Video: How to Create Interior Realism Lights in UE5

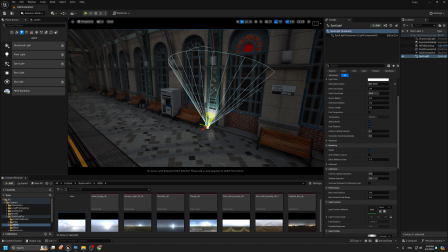[12:26]
So until here, it's a good value,
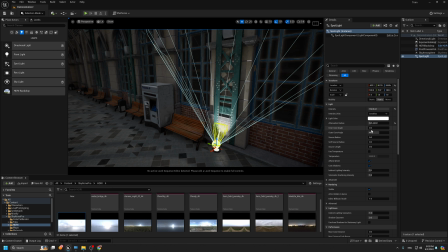[12:29]
and we will need to have some nice shadow fade, yeah, soft shadow. So this value, it looks nice. Maybe with
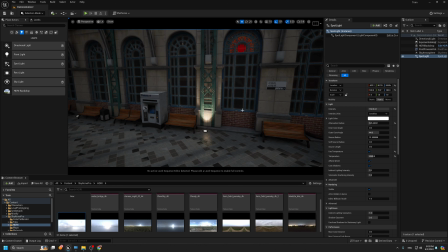[12:43]
4,500 for the temperature to have this white warm light.
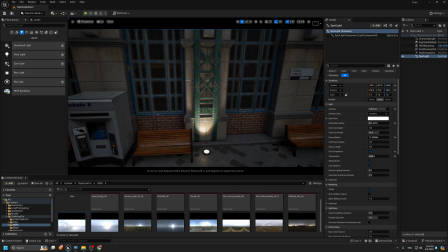[12:50]
And I think maybe also we can get uh,
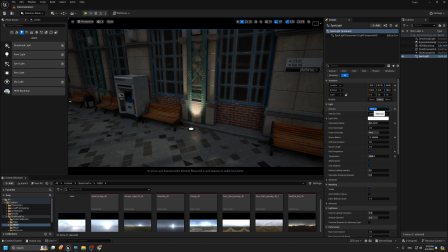[12:57]
the change the intensity maybe to 80.
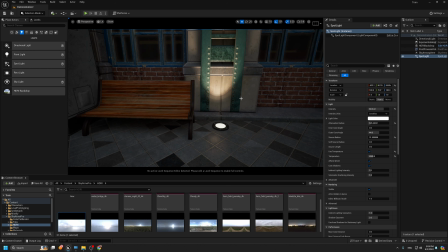[13:00]
Yeah, because I don't need anything to have something overexposure, over brightness.
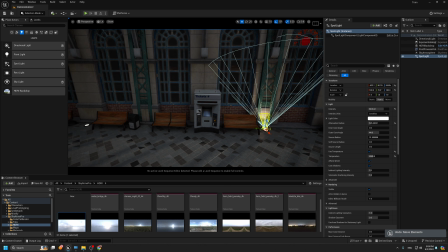[13:08]
Okay, so now we can copy
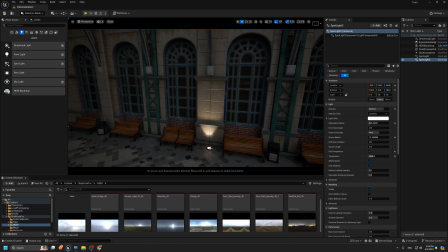[13:16]
this light, and also if you want to have some nice global illumination in from this light, so you can simply add
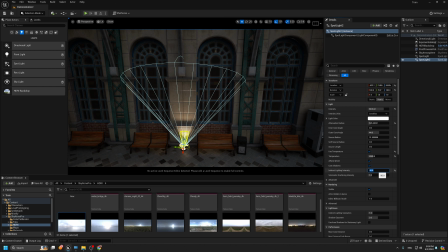[13:27]
maybe this 10 or I think 5. That's better.
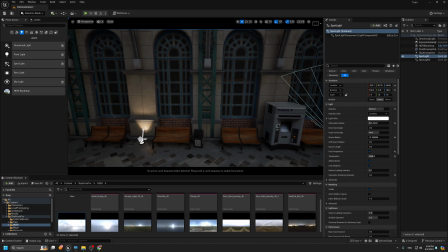[13:34]
Okay, and don't forget to make the volumetric scattering intensity to disable any fog. Okay, so now we have this also.
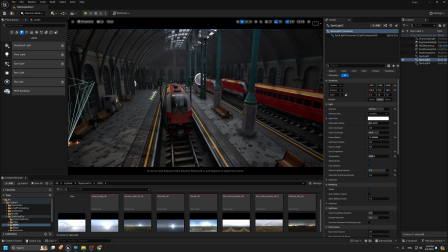[13:48]
We can copy and put it in the other place
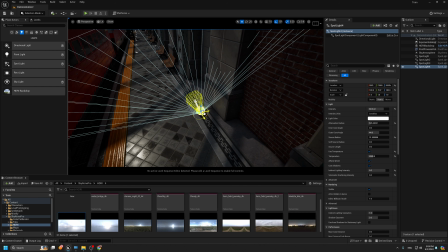[13:56]
here. Okay, just turn this off.
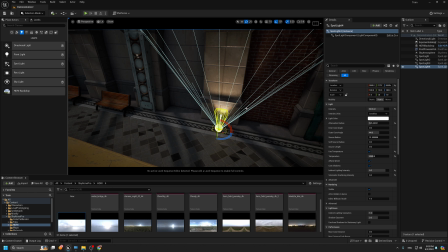[14:01]
Just rotate the lights.
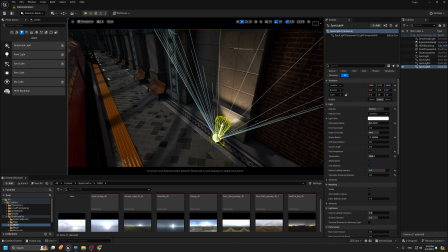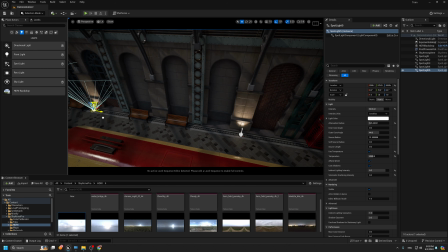[14:10]
And by the way, what we are doing now,
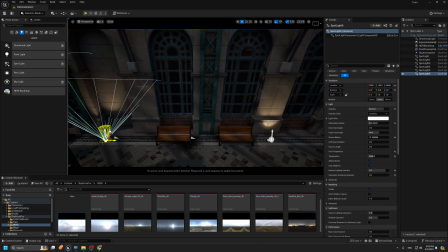[14:14]
it could be ready for the game, but we're gonna need to add some peak light
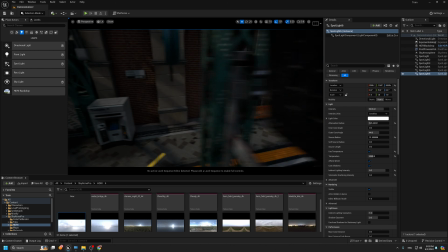[14:25]
because now we have enough intensity or the enough radius between each light.
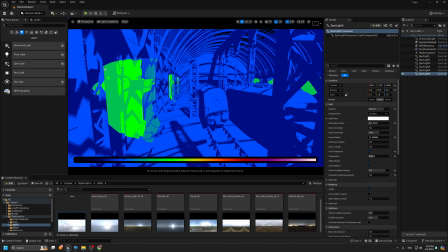[14:32]
So if we check the light complex, you see everything looks very nice.
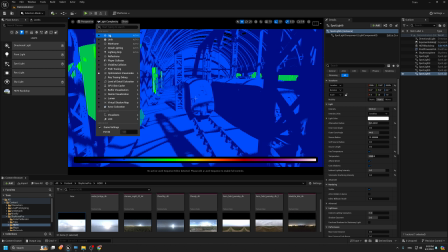[14:39]
So there is no overlapping lighting, and this could be works with the light in the games.
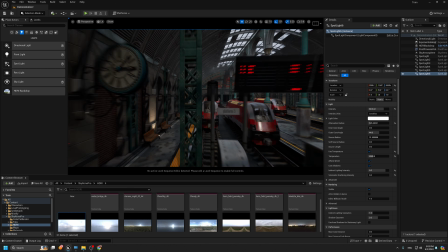[14:45]
Okay, but also we can add some light for the pics.
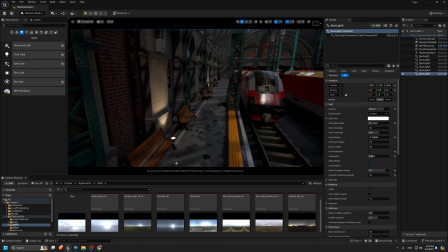[14:49]
So for example, if you have the light here and you need to have some nice ambience here. So there is two options. If you are working the cinematic, you can use the dynamic light, okay, and put the temperature in the same value,
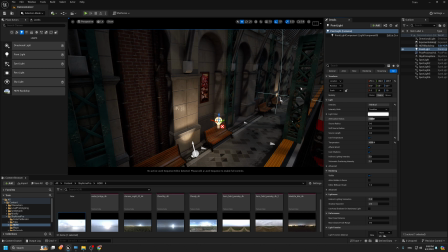[15:09]
okay, and just change the radius here,
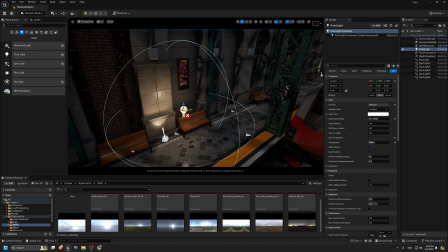[15:16]
okay, maybe to, yes, 250.
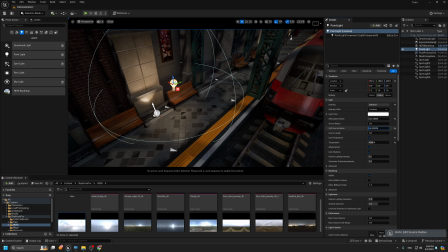[15:22]
And from here, I'm gonna change this value to have
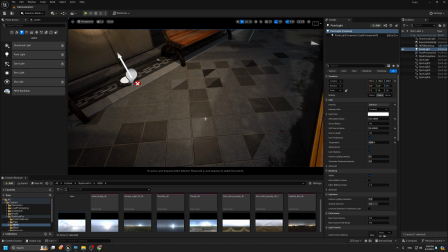[15:27]
to remove any reflection, because here, if you look at here, we have this nice reflection.
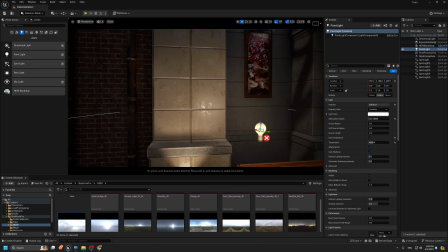[15:32]
We can keep it for sure to have this nice reflection.
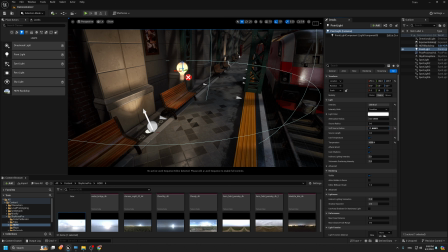[15:35]
But if you feel it's gonna not make sense with your main light, so we can just change this value.
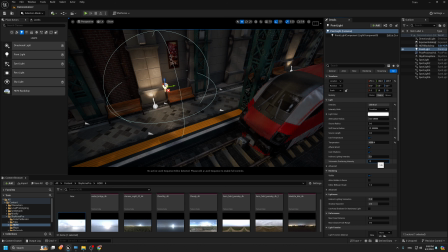[15:42]
So with the 0 and maybe
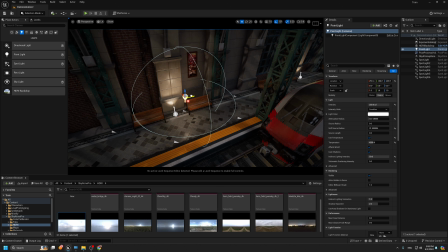[15:51]
50, now we have this nice ambience. So just take a look between this and this, because we have this light, it should cast or make some nice scattering light. But this light, you can turn it to static,
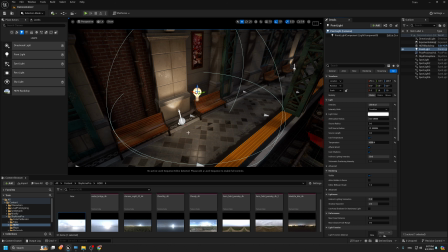[16:11]
and then once you baked the light, it's gonna have this gonna your light baking. But because I am using now the dynamic light, I can keep the light as is.
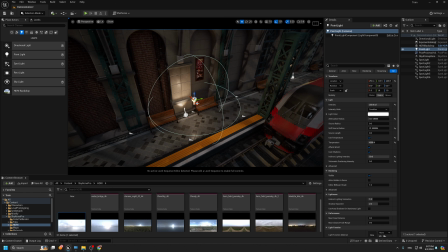[16:23]
Okay, so you can put the light here, and also it will not affect that much on the performance.